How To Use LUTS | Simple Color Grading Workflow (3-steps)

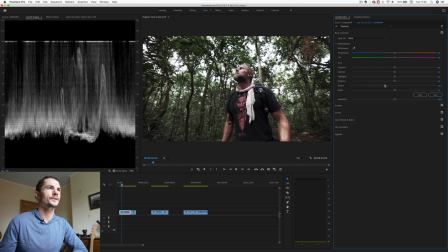(12:16)
I think that looks too bright now, so I'm just gonna go to there. I'm just kind of paying attention to his skin. Then we're gonna boost these shadows a little bit just to kind of take away some of that contrasty look that the LUT has given it.
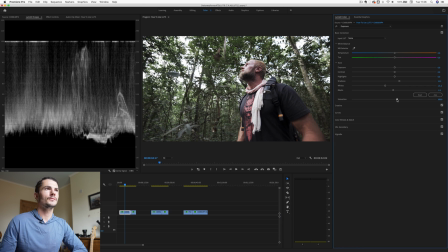(12:29)
What I can also do here, play with the saturation, maybe just give it a little bit more. Again, too much. Coming down, maybe kind of 110, I think looks pretty cool. Next one, we've got Umar here.
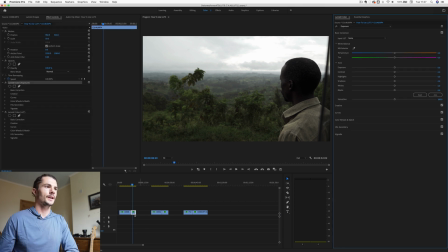(12:40)
We're in the exposure controls, and yeah, this is looking pretty dark. So let's boost up the shadows just a touch there. Take down the blacks a little bit, just a tiny bit.
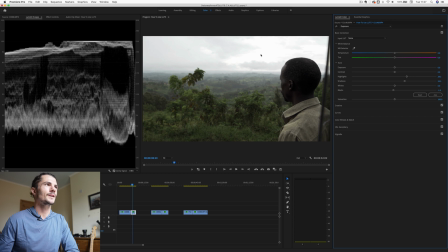(12:54)
Actually boost up the highlights. We are losing some detail in the sky here, but I'm not too fussed on that. Basically what we really want is Umar in this view here. As long as the sky isn't completely white and blown out everywhere, I'm fine with that. We might take up the exposure actually just a touch for everything. Maybe bring down the whites a little bit.
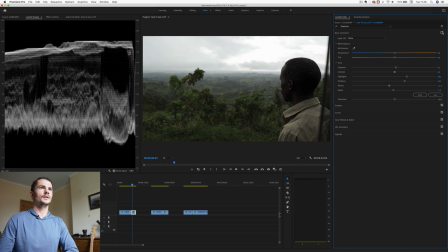(13:13)
And that's looking pretty good to me. That was the before with just the LUT, and that's the after. It looks kind of much more corrected. I like that a lot more. We're gonna come into this one.
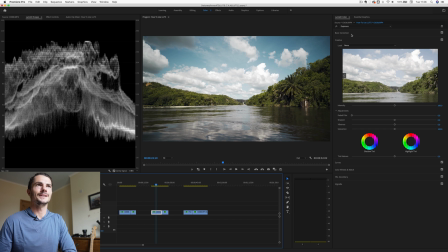(13:24)
And this one, as I said, it's looking awesome already. I really like it.
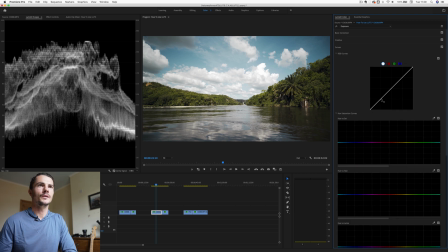(13:28)
I'm not gonna do much to this, to be honest. So let's just bring these shadows up a touch. And let's try that. We can just turn that on and off, see what we're doing. That's before, that's the after. I actually like that.
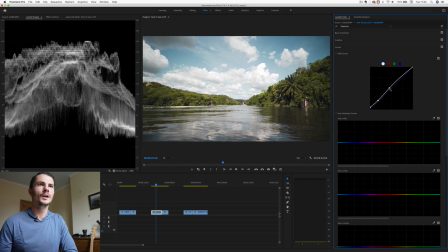(13:40)
It looks a little bit brighter in general. Might bring this down a touch. Just brings a little bit more detail back in the jungle there. So I'm gonna stick with that. I like how that's looking.
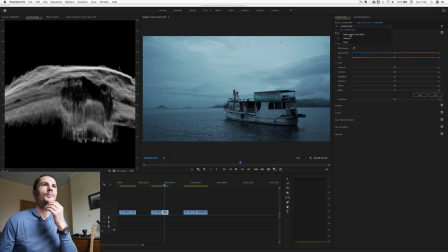(13:53)
This guy, right. This shot might need a little bit more work because it's just one color. The actual shot is like completely blue. So we might wanna kind of bring out a bit more color contrast in this and see what we can do.
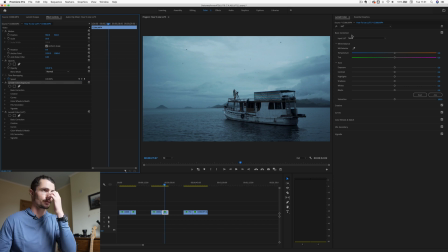(14:10)
So let's go in the exposure control. So we can see our scopes here. It's actually pretty dark.
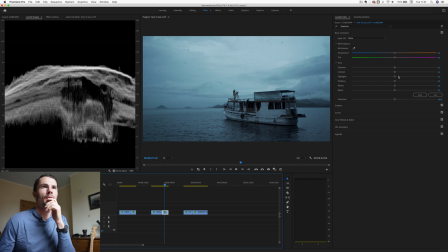(14:16)
The whole thing's pretty dark. We've got a lot of room to play with. So first thing I might do is bring up the whites, which is something we haven't been doing.
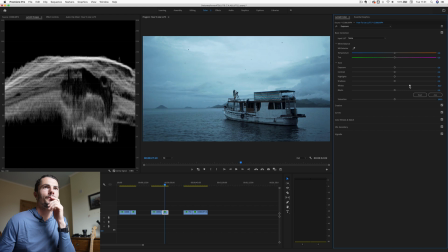(14:23)
Just bring that up a little bit to there, maybe bring up the highlights. We don't want to make it too bright because I really like the mood of the shot. Could get a bit more detail in the boat there. I really like that. A little bit too bright. I'm gonna bring down those whites. Let's try that before, after.
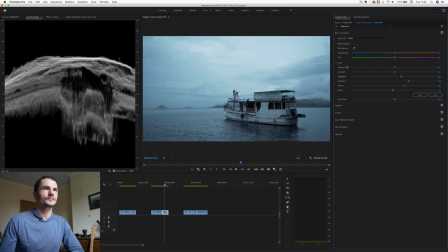(14:40)
That looks cool. Now with the colors here, we could potentially make everything slightly warmer. So I think the white balance might have been a little bit off, to be honest. And I think it is just a bit too blue. So one thing we can do is get the selector, click this, And
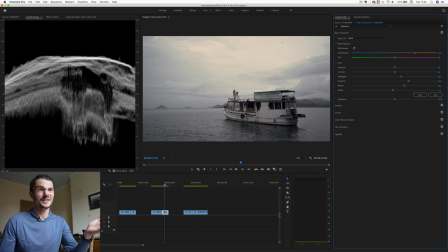(14:57)
you can see that's supposed to be kind of white, although the boat is kind of, it's not really white, it's a pretty battered boat. But you can see that it's just made everything way warmer. It's put it to like 46. So I don't want to do that. But now if you go back to this, you're like, whoa, that looks way too blue. So if we put it somewhere in the middle at like 15, that might be looking quite a lot better.
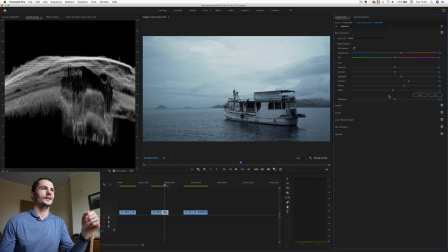(15:17)
From that to that, I think that's pretty solid. Maybe a touch darker.
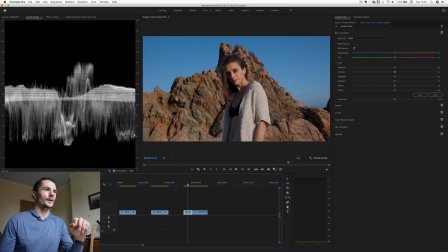(15:24)
That to that. I like that a lot. Final couple of shots. So as you can see, it is a little bit dark. We haven't got too much stuff on the top there, which is fine, but I don't really like what the LUT has done here. It just makes this look all a little bit too crushed for my liking. And as you can see, if we just boost the shadows up, it just brings back a lot of that detail there.
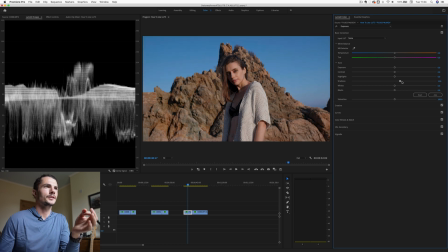(15:44)
It's obviously not what I want to do so extreme, but let's just bring it up a touch just to bring back a little bit of that. And what we can do also is bring up the highlights just a little bit, make everything pop a little bit more.
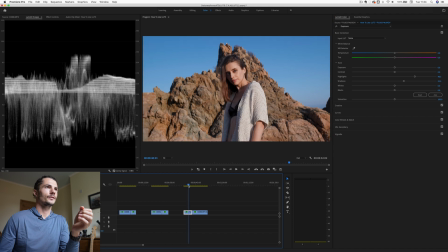(15:57)
That looks really nice. Just go through that a little bit. It's a little bit too contrasty for my liking. So we could bring down that contrast to somewhere like there. And you can always go back and adjust the strength of the LUT.
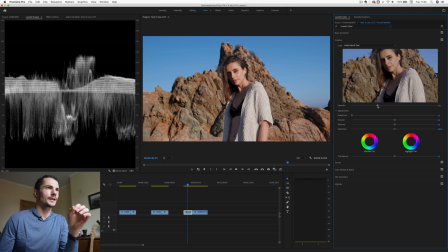(16:13)
So we can go back here in the middle of this, go back to step two and just think, do I want more red and teal? In this situation, I do want a little bit more. I think that looks really nice. I want quite a strong look with this one.